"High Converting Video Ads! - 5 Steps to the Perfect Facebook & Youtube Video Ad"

What's up everyone, Dakota Walbeck here with CourseCreatorPro.com, joined by my brother Stockton Walbeck, and in this video we're going to be revealing the five parts of every successful ad that has led
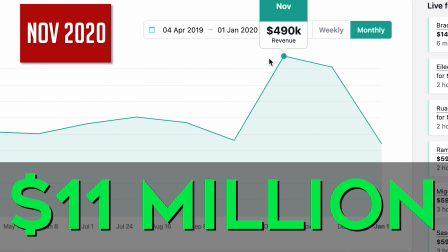12s
us to grossing over $11 million in sales to date for our online courses.
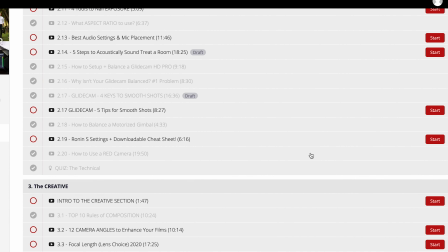16s
Since launching our first course, Full-Time Filmmaker, six years ago,
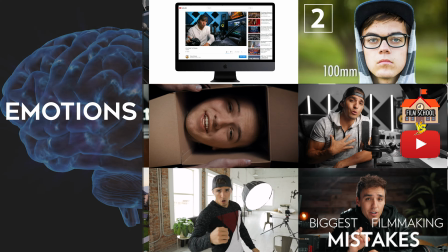20s
our ads have consistently improved as we've learned how to tap into the emotions, pain points, and innermost desires of our customers.
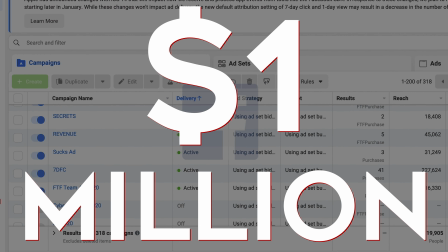27s
Okay, so to put this in perspective, we've spent over $1.1 million on Facebook ads and another $300,000 on YouTube ads.
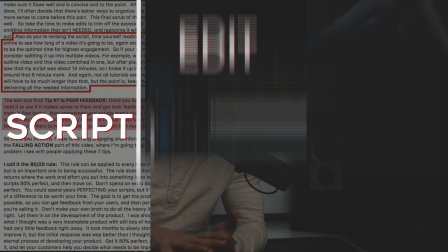35s
We've run thousands of A-B tests, scripted, edited, and filmed dozens of high-end video ads.
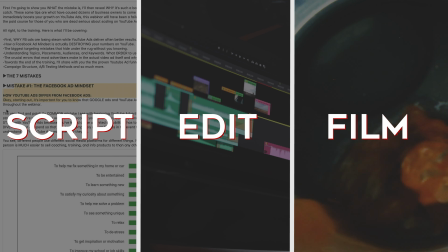40s
And so we feel like we've cracked the code of what every successful video ad consists of.
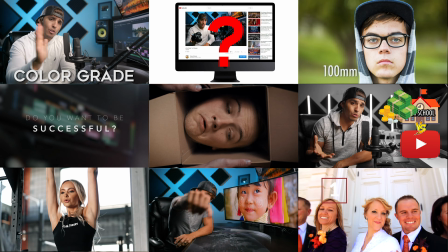45s
We've tested these methods we're about to teach you countless times on the front lines, finding what truly makes an ad a cell-generating monster. And being professional filmmakers, we ourselves hold our video ads to a golden standard that most advertisers never even attempt.
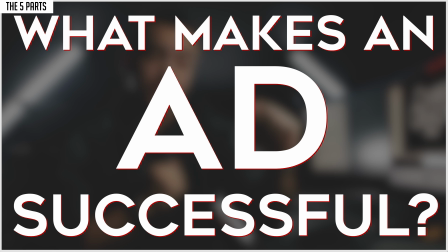58s
All right, so what exactly makes an ad so successful? These five parts of the ad are what we call the ad anatomy.
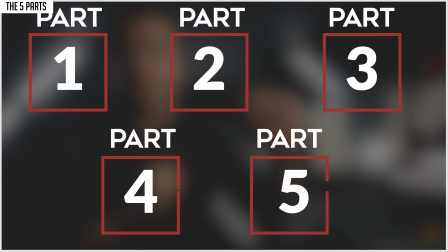66s
These five distinct parts of an ad are found in some shape or form in every successful ad you've ever seen,
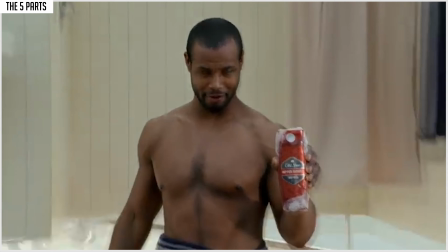72s
whether it's from big name car brands like Hyundai, funny Old Spice commercials, or a quick two minute ad for an online course.
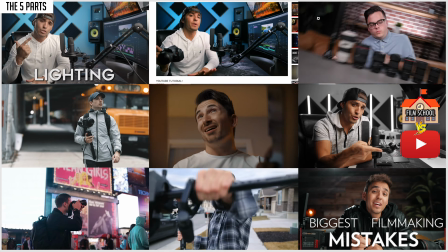78s
After this video, you will begin to not only recognize these patterns in the ads you see, but why they are used and exactly what they do to your brain to get you in the purchasing mood. All right, with that being said, here are the five parts of every successful ad. Here we go.
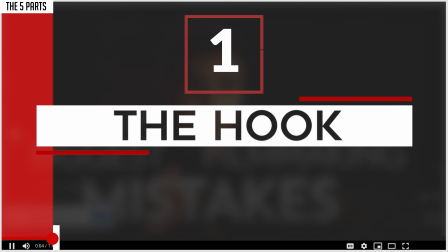92s
First, we have the hook. The first three to five seconds of the ad. Second comes the pain or the problem.
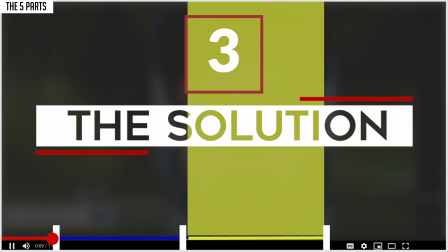97s
What keeps your customers up at night? Third is the solution. How does your product fix that pain and solve the problem?
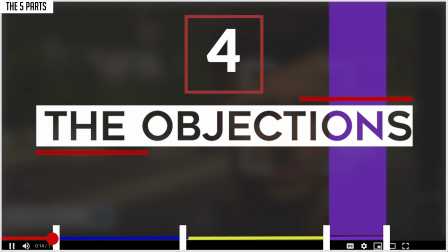103s
Fourth is the objections. Everyone has doubts. Everyone's skeptical, so how will you handle those objections?
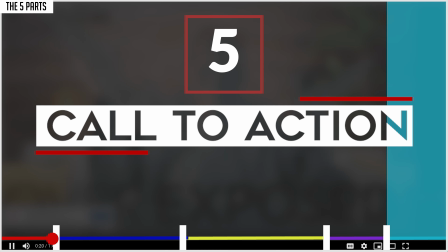108s
Fifth is the call to action. This is your final petition for the viewer to take action. What should they do to take the next step? Before we dive in, if you are even remotely experienced with marketing or advertising, you've heard of most, if not all of these fundamentals before.
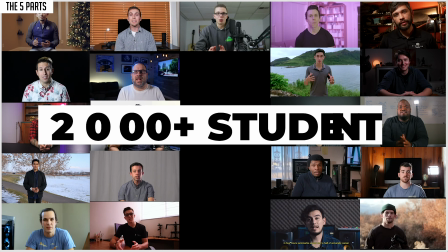122s
But the real question is, are you using them correctly? We currently help over 2,000 course creators and marketers with incredible products and ideas to scale their business.
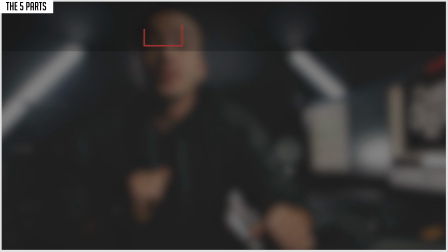130s
And yet, no matter the marketer, we found that more often than not, these five parts of a successful ad are either applied incorrectly or neglected altogether. You might be surprised at what common mistakes you're making that are killing your conversions. So to fix those mistakes or prevent them from ever happening in the first place, let's start by teaching you the hook. Alright people, this is arguably the most important part of the entire ad. It's very simple.
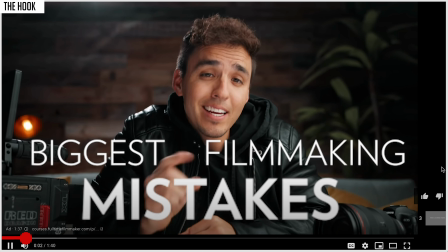153s
If they don't make it past the first three to five seconds of the ad, what's the point in dumping your whole heart and soul into making everything after it? Let me give you a quick example. Just last month I ran an extensive A-B test where I put four hooks against each other.
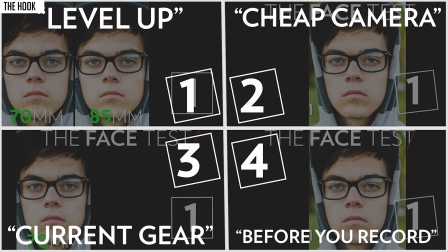166s
The first five seconds were the only part of the ad that changed. And what did I find? Well, in the first nine days of running that test, hook A brought in one cell, hook B brought in two,
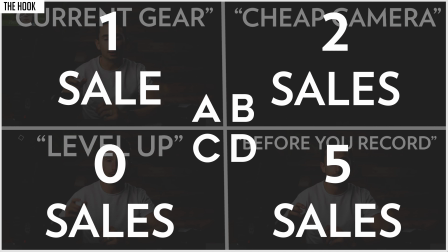174s
hook C brought in zero, and hook D, surprisingly enough, brought in a whopping five cells. That's 62% of the cells coming from just one of those hooks.
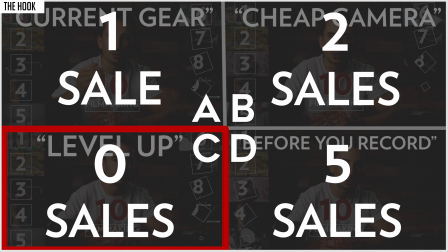183s
The scariest part of this test that exposed the importance of the hook was that hook C was the initial hook that I scripted and planned on using just that one.
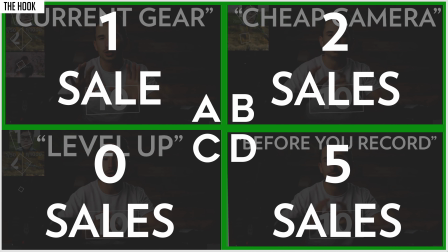190s
I almost didn't try the other three at all. This test by itself should go to show just how crucial those first three to five seconds of your ad really are.
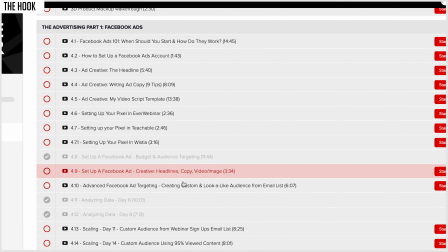198s
We do have a full 13-minute video in the paid course showing you all of the results from this exact test and the best practices for constructing an effective hook.
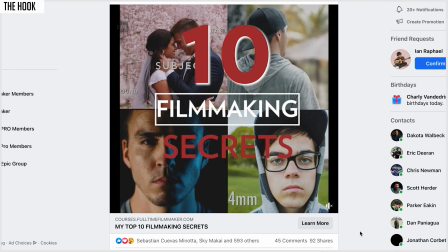205s
On Facebook, your ad starts on mute, so it has to be visually appealing enough to stop a scroll.
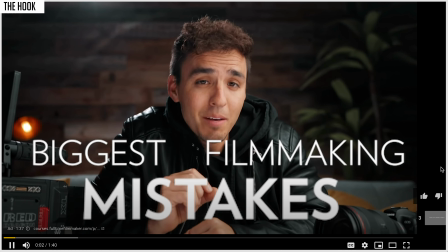211s
On YouTube, your ad has five unmuted seconds to demand someone's attention or else your ad is toast. To illustrate my point, you tell me if any of these ads intrigue you enough to keep you watching.
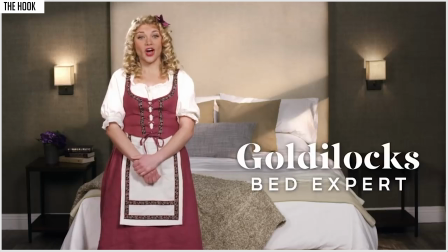226s what's a super easy way to tell that your bed is awful the raw egg test let me prove it
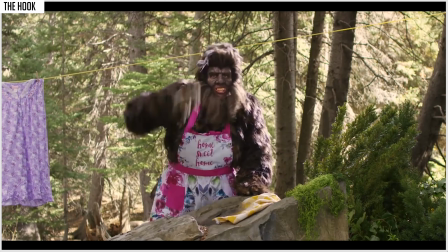232s did you know that the wrong mattress protector can ruin the feel of your mattress so what do all of these hooks have in common each took a different approach but they were all intriguing
and engaging not all hooks are created equal we've seen so many times that advertisers make the common mistake of thinking that my hook has to be funny this cannot be further from the truth.
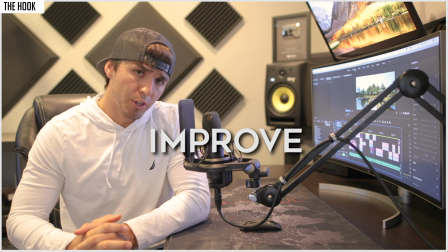253s
We've actually found much more success with non-funny hooks as comedy can kind of be difficult to do correctly.
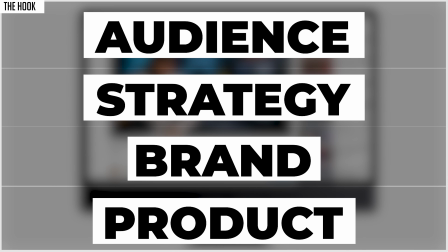259s
It completely depends on your audience, your strategy, your brand, and the product. However, these are the five hook types that nearly every successful ad uses.
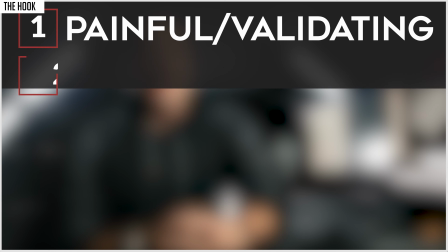268s
Number one, painful or validating. Number two, value foreshadow. Number three, funny.
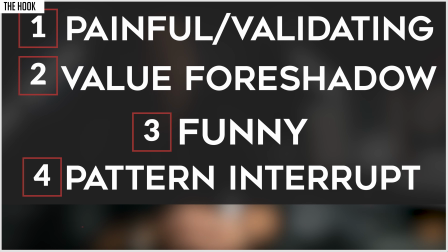274s
Number four, pattern interrupt. And number five, controversial. Okay, big point here. No matter which of these hook approaches you use, the purpose of the hook must remain the same. Everyone thinks that the main purpose of the hook is to grab attention, but that's only half true. I've seen thousands of ads that take this principle and create incredibly annoying ads. Because they focused so much on grabbing people's attention, it ended up being more clickbaity and totally disconnected from the rest of the ad.
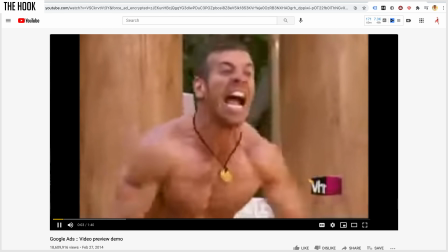300s
Screaming as loud as you can for five seconds with your shirt off very well might grab my attention.
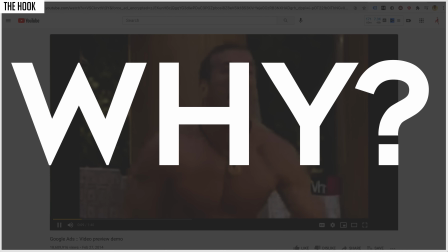304s
But if the rest of the ad doesn't explain why you were screaming half naked, people will end up feeling like you've wasted their time instead of maximizing it. The far more important purpose of the hook is to create pain. So listen, people want to fix pain more than they want to get gain. Think about this. Would you rather take a pill that would make you a million dollars or take a pill that would keep you from losing that million dollars? Which one demands your action quicker? Now, it might be harder to say if you don't actually have a million dollars. I get it. But the fear of loss has been shown to be significantly more potent than the desire for gain in the human brain. The frustration and anxiety over that loss of money would be much greater than the thrill and the joy that you had when you initially gained it.
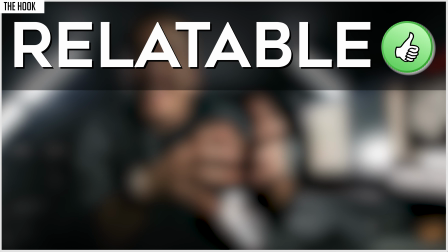342s
So that's the job of the hook, to be relatable, painful, and intriguing.
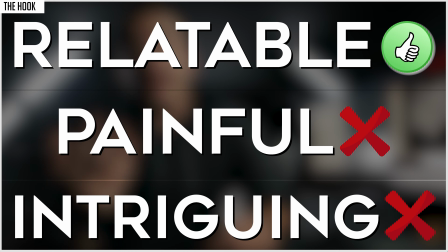346s
If it's just intriguing or just relatable, you'll be forced to rely heavily on the rest of the ad to compensate for the click-baity hook.
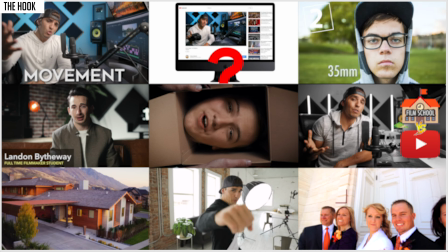354s
Now out of all of the possible hook options available, we've by far found the most success with the painful slash validating approach and the value for shadow approach. To demonstrate these two types, let us show you an example of each of these hooks and how they can be used. First is our personal favorite and most successful hook, and it is the painful or validating hook. Here is the hook we use for one of our most top-performing ads to date that has generated nearly a million dollars in sales alone.
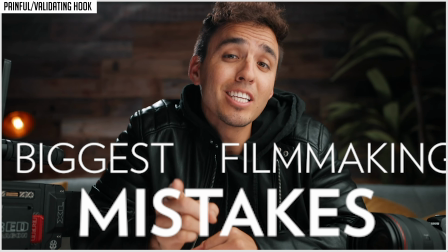378s Here's what professional filmmakers said were their biggest mistakes they made when they first started.
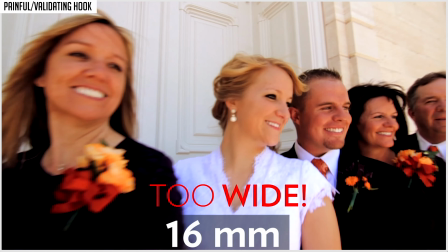383s Number one, I constantly used the wrong lenses in the wrong scenarios and had no idea what different focal lengths were doing to my image.
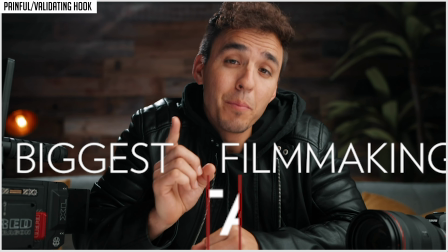389s
We start by saying, here's what professional filmmakers say were their biggest mistakes they made when they first started.
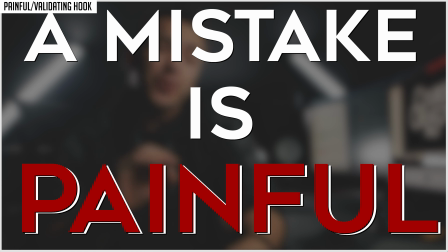395s
A mistake is painful. No one enjoys making mistakes, and certainly everyone who is human will seek to overcome or avoid mistakes.
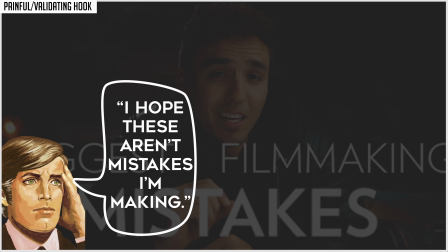403s
A painful hook will cause the customer to think, oh no, I really hope these 10 mistakes he's about to list aren't the ones that I'm making. It creates intrigue and motivates them to keep watching. One of our very first ads that scaled us up to six figures a month also had this hook approach.
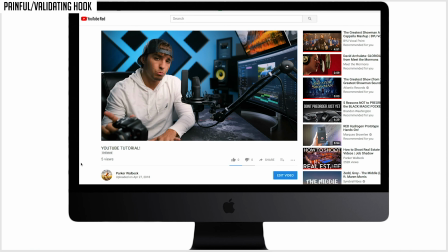418s So you just bought a new camera now you're spending all day watching YouTube tutorials trying to figure out how to use it again We point out it's
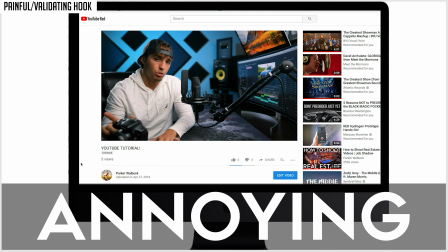426s painful and annoying to look all over YouTube to find decent camera tutorials It grabs the viewers attention and creates intrigue.
They begin to think I sure hope he shows me a more efficient way to learn next We have the value foreshadow hook Okay The goal of the valley foreshadow is two parts one a hook that effectively states that value is indeed coming and then two actual value that wows people in the ad itself. This ad type is incomplete without this crucial second part. Don't just throw in a bunch of generic ad banter like everyone else. The goal is to truly impress people with the amounts of value that you're giving them in just a simple ad. So you might ask, well, how do you give value in an ad? Isn't the whole point of the ad to sell people something? Well, great question. Let's take a look at a value for Shadowhook that we used for an ad that has also grossed in over a million dollars in sales.
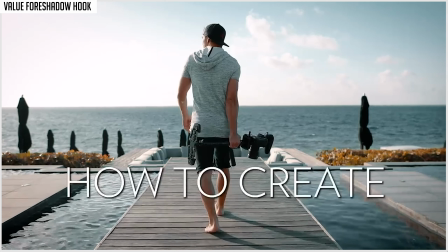470s
Check it out.
Here are the top questions that I get about how to create cinematic videos. What camera should I buy?